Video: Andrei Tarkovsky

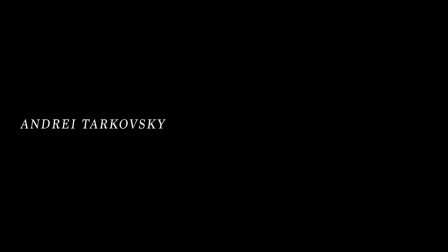2s
Andrei Tarkovsky fue un escritor, actor, editor,
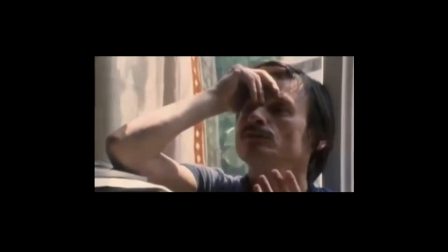6s
teórico y director ruso ampliamente aclamado como uno de los realizadores de cine más influyentes del siglo XX.
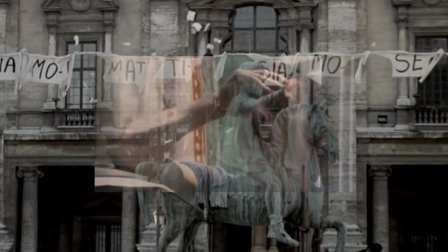13s
Inició su reconocimiento en 1962 con la película La infancia de Iván, ganadora en el Festival de Venecia.
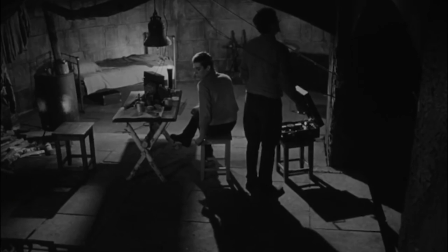21s
Estudió música, pintura, lenguas orientales y en algún momento ejerció geología antes de interesarse en el cine.
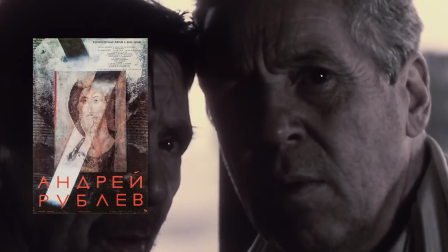27s
Su filmografía incluye André Rublev, Solaris, The Killers, Mirror,
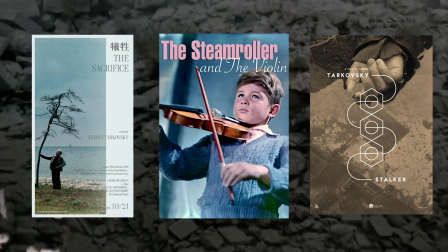34s
Ivan's Childhood, Stalker, Sacrifice, The Steamroller and the Violin, Voyage in Time y Nostalgia.
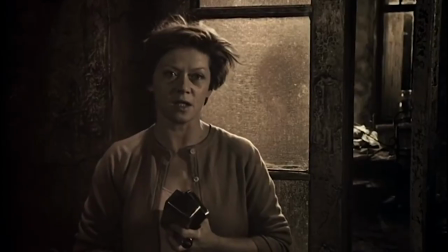43s
Produjo la mayoría de sus películas La Unión Soviética y sus dos últimas en Italia y Suecia, respectivamente.
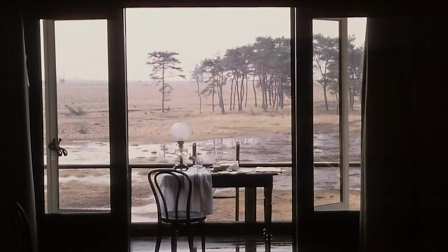51s
A lo largo de su filmografía, Tarkovsky abordó varias temáticas complejas logrando una exploración narrativa,
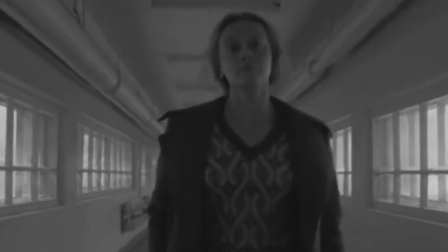58s
visual y filosófica sobre la condición humana.
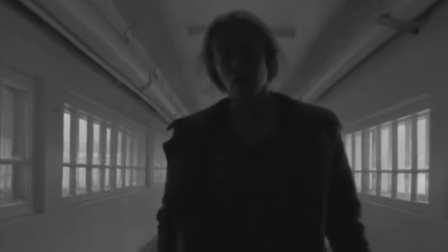61s
Una de las principales fue la exploración de la trascendencia, enfrentando a sus personajes con la aceptación de la muerte,
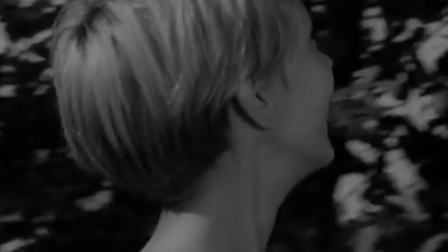68s
creando una reflexión sobre sus propias experiencias durante la juventud y el significado que le otorgan a sus últimos momentos de vida.
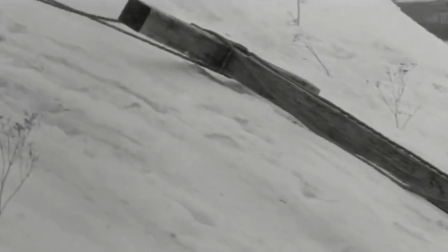76s
Tarkovsky suele abordar dicho tema a través de la simbología religiosa,
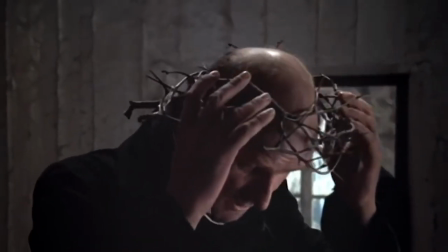81s
haciendo constantes referencias a lo largo de la estructura narrativa y asignando arquetipos a sus personajes,
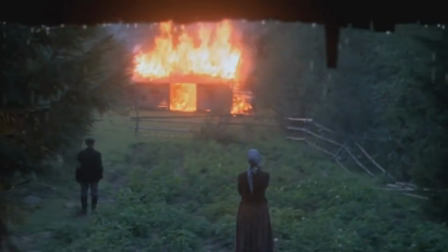88s
creando así una historia con varios niveles de significación sociocultural Otro tema importante
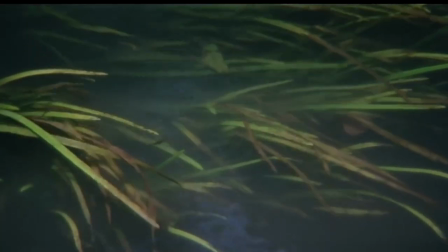94s
es la naturaleza Elementos como las texturas del panorama o el uso de animales funcionan
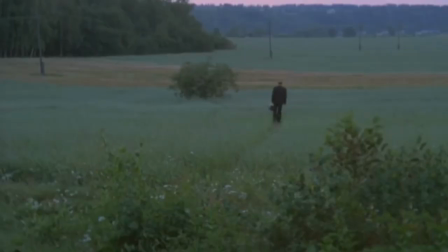101s
como metáforas visuales del arco narrativo El paisajismo se vuelve otro personaje en sí mismo,
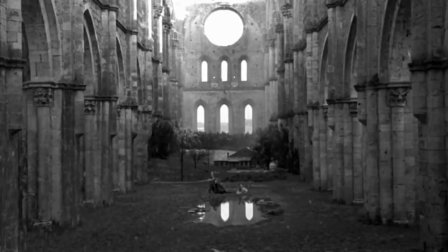107s
otorgándole a la historia significado por medio de elementos naturales como el uso del agua para la exaltación poética y la exploración interna,
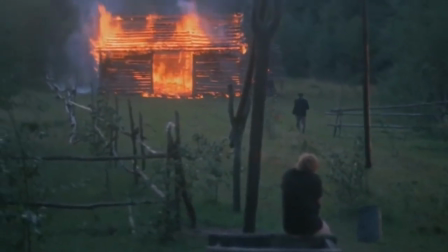116s
o el uso del fuego para marcar el renacimiento y la pérdida del pasado En cuanto a elementos estilísticos,
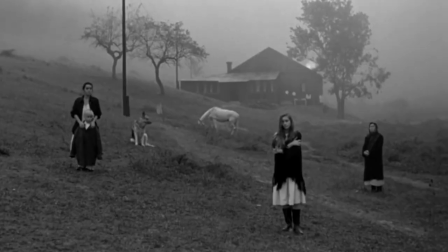123s
Tarkovsky crea una narración a través del espacio, por medio de los encuadres y un tipo de bloqueo que beneficia la exploración del escenario
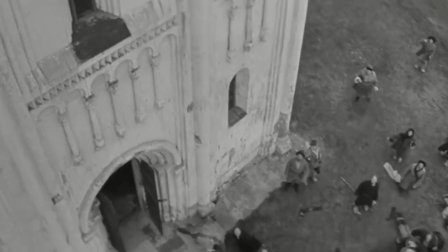132s
Sus planos combinan lo general y lo particular,
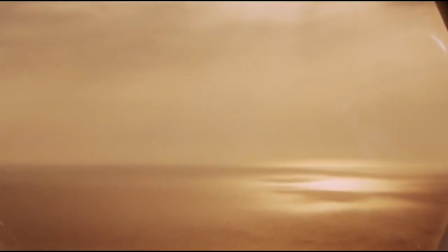135s
siguiendo la pauta de la historia y sus constantes cambios entre belleza y crueldad, pasado y presente, sueños y realidad.
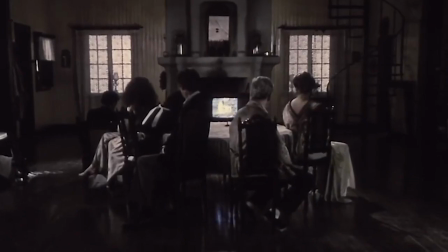144s
Otro elemento estilístico importante es el juego constante de la forma, dándole a la imagen una cualidad teatral.
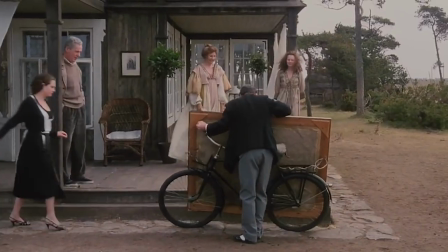153s
Esto lo logra por medio de la presentación de planos que brincan la línea de color
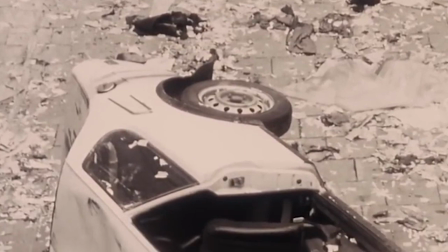157s
dependiendo de las diferentes épocas narrativas o estados mentales dentro de los personajes,
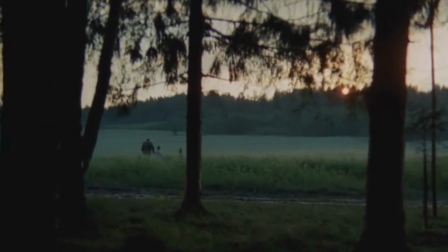163s
así como el uso de la iluminación natural para generar realismo y la iluminación
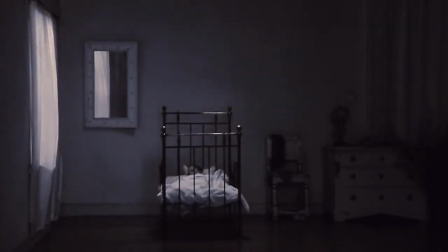168s
artificial para acentos dramáticos que contrastan visualmente.
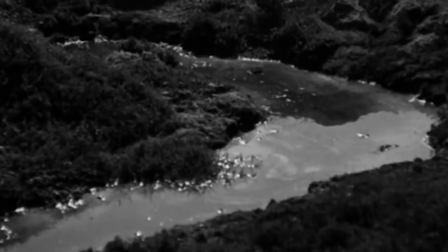174s
Tarkovsky busca llenar sus historias de imágenes contemplativas y poéticas, complementando su narrativa a través de lo visual.
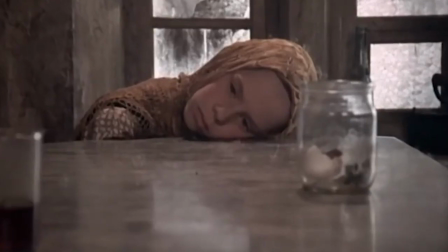183s
Los planos largos dan la oportunidad de entender el estado mental de los personajes.
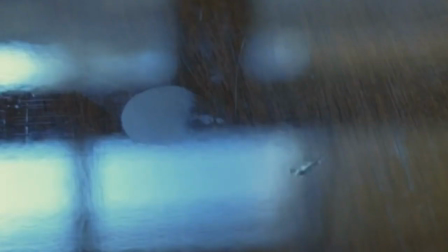188s
Los planos detalles acentúan ciertos elementos de la escena que crean una imagen
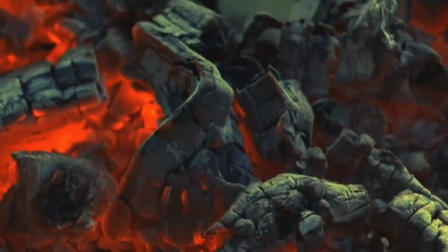193s
rica en simbolismos y se utilizan en cuadres arbitrarios cargados de emocionalidad.
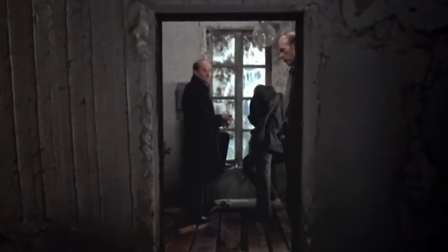199s
Se favorecen los textos poéticos,
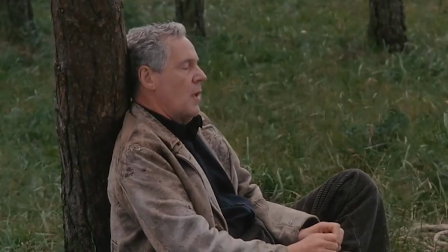201s
las conversaciones elevadas y los monólogos a través de los cuales Tarkovsky crea una experiencia cercana a la meditación, la cual no se limita a sus personajes y llega hasta la audiencia. ¡Gracias!